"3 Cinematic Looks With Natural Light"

Hey, it's Valentina V, and welcome to 4-Minute Film School. Today we're talking about how to light with no lights.
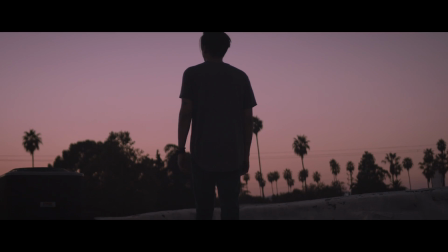No, not like that. I meant like this. That's right, we're talking cinematic lighting with only natural light. Let's go.
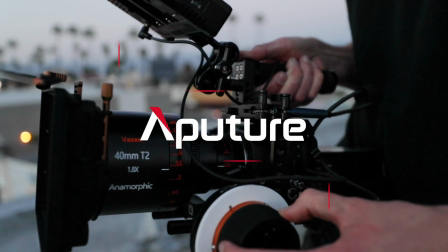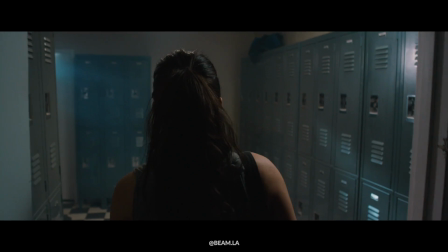We're here at Beam LA, which is our friend Justin Jones's studio, and we're talking about natural light.
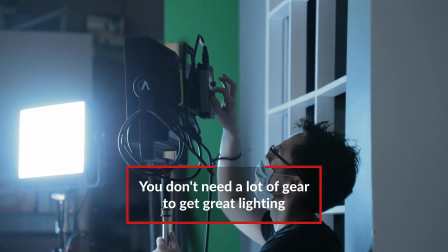Now, a lot of people think that they need all sorts of gear to achieve cinematic quality footage, and that's simply not true.
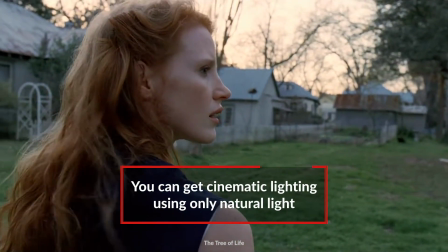If you know how to shape natural light, how to use the sun to your advantage, when and where it's gonna be and at what time,
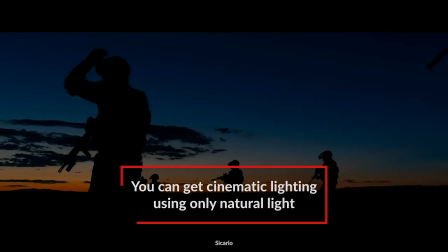you can get some pretty great cinematic images if you know what you're doing, whether you're indoors or out. So let's go see 3 setups right now. For our first setup, we are here in the bunker set at Beam LA, and it has a lot of windows. Now, if we want to use those windows, we can, but for this look, we don't want any light except for one window source.
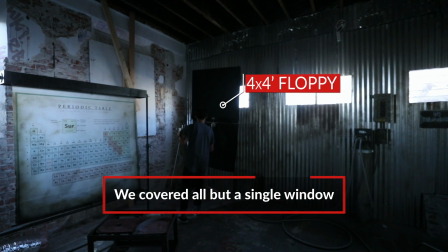So we cover all of those up with flags, with duvetine,
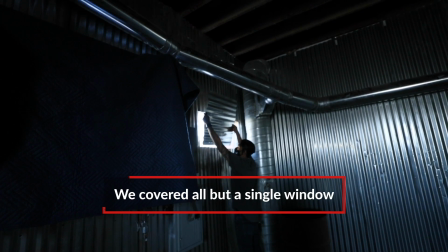with other scraps of metal, and we have the one window that we open. This single source could be something spectacular like the entrance to a tunnel or a cave or a dungeon. It could be a large source like a door, or it could be what we used, which is just open a window. This window provides indirect lighting, which is inherently soft.
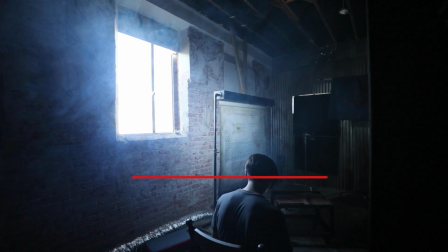The bigger the source, the better, but for us, this window is perfect for lighting just the face in a medium.
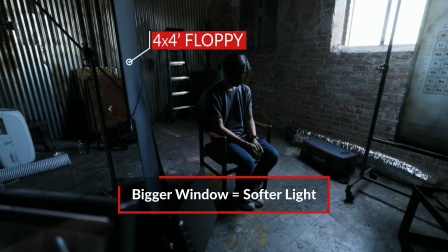We introduced this black flag just to have even more contrast
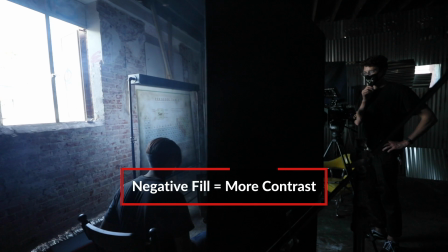between the light far side of the face and the dark near side. Because a window is a real source, you can be very flexible with how you place the camera and what your framing is.
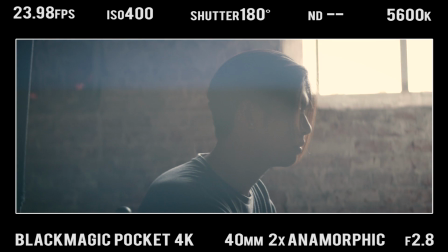For example, you could take the camera off the tripod, have it handheld.
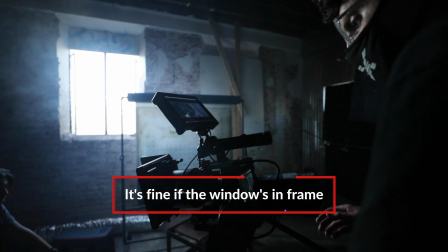Any way you work it, if the window's in the shot, that's okay, because it's a natural light source.
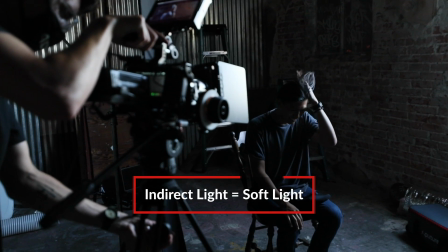Because the light from the window is very indirect, it is also soft.
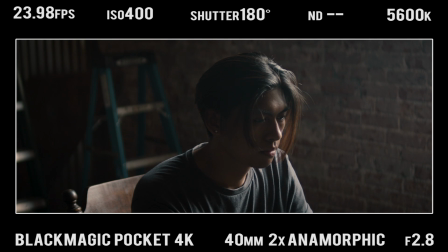It goes onto our subject and on our background, helping to create separation between our subject and the background.
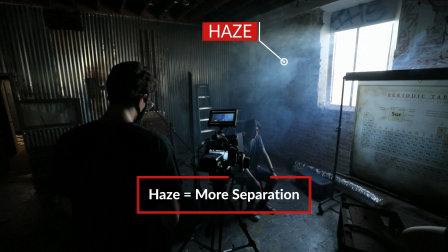To that, we add haze, and all of a sudden we have this very moody, dramatic scene.
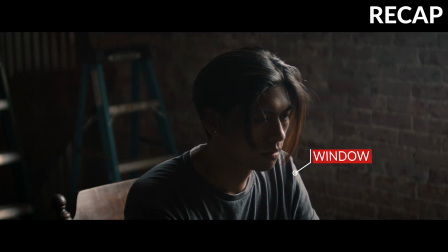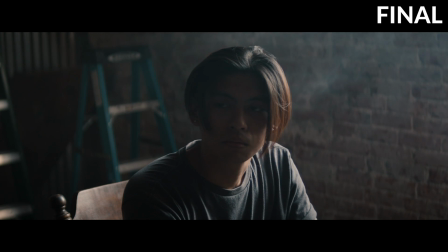And now we're outside, our mic died, so it's cell phone mic time. That's fine, you can hear me perfectly well.
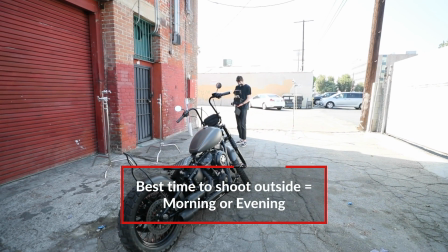Of course, when you're outside, the best time of day to shoot is either in the morning or in the evening, but then you have this giant chunk of time in the middle of the day where the sun is overhead. How are you gonna use it?
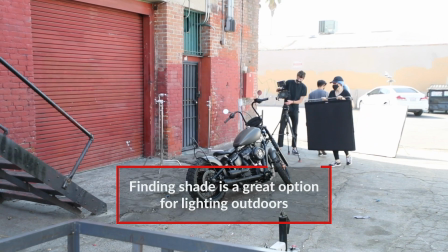One way to do it is to find shade.
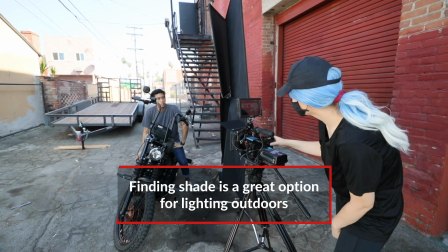If you can find shade and place your subject in the shade, you can use other objects, walls, other things in the area to bounce light and reflect light.
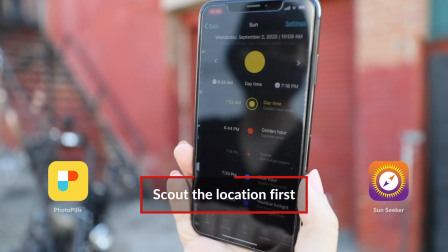The first thing I like to do is scout the location beforehand and use an app like Sunseeker or PhotoPills that's going to tell you exactly where the sun is going to be, exactly at what time of the day. So you can really take advantage of where the shadows are going to be.
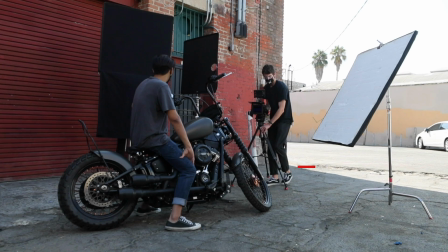In this location, at first we had Giselle closer to the building, but we couldn't get that nice bounce happening from the direct light.
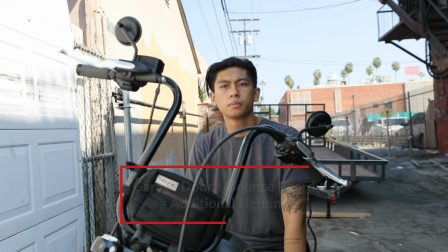So we had to move him a little bit closer to the garage so we could use both the garage door and that big foam bounce to give him a little bit more light on his face.
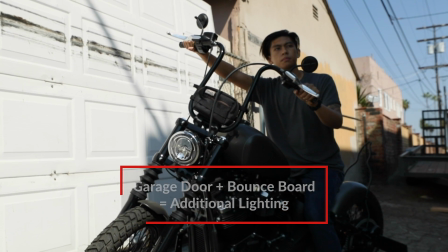Here we have a pretty common problem for filming outdoors in the middle of the day.
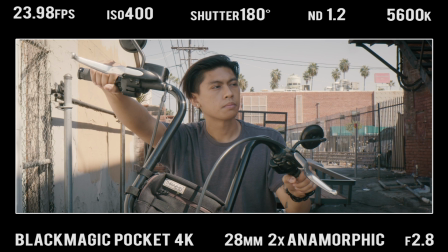You have a super bright, distracting background and a dark foreground. What do?
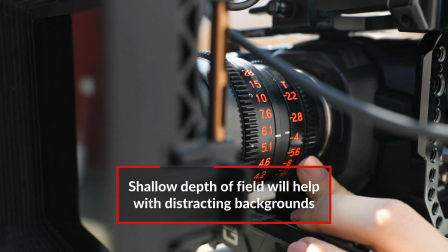First of all, get rid of that distraction by opening up your aperture. That way, everything in the back is going to be out of focus.
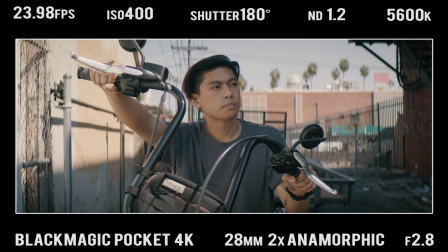Here we have a street, a bunch of lampposts, all of that. It's going to just be out of focus. But it's bright. So what do we do to counteract that, knock that down a little bit? We add an ND filter, but then the foreground becomes a lot darker. So 2 things.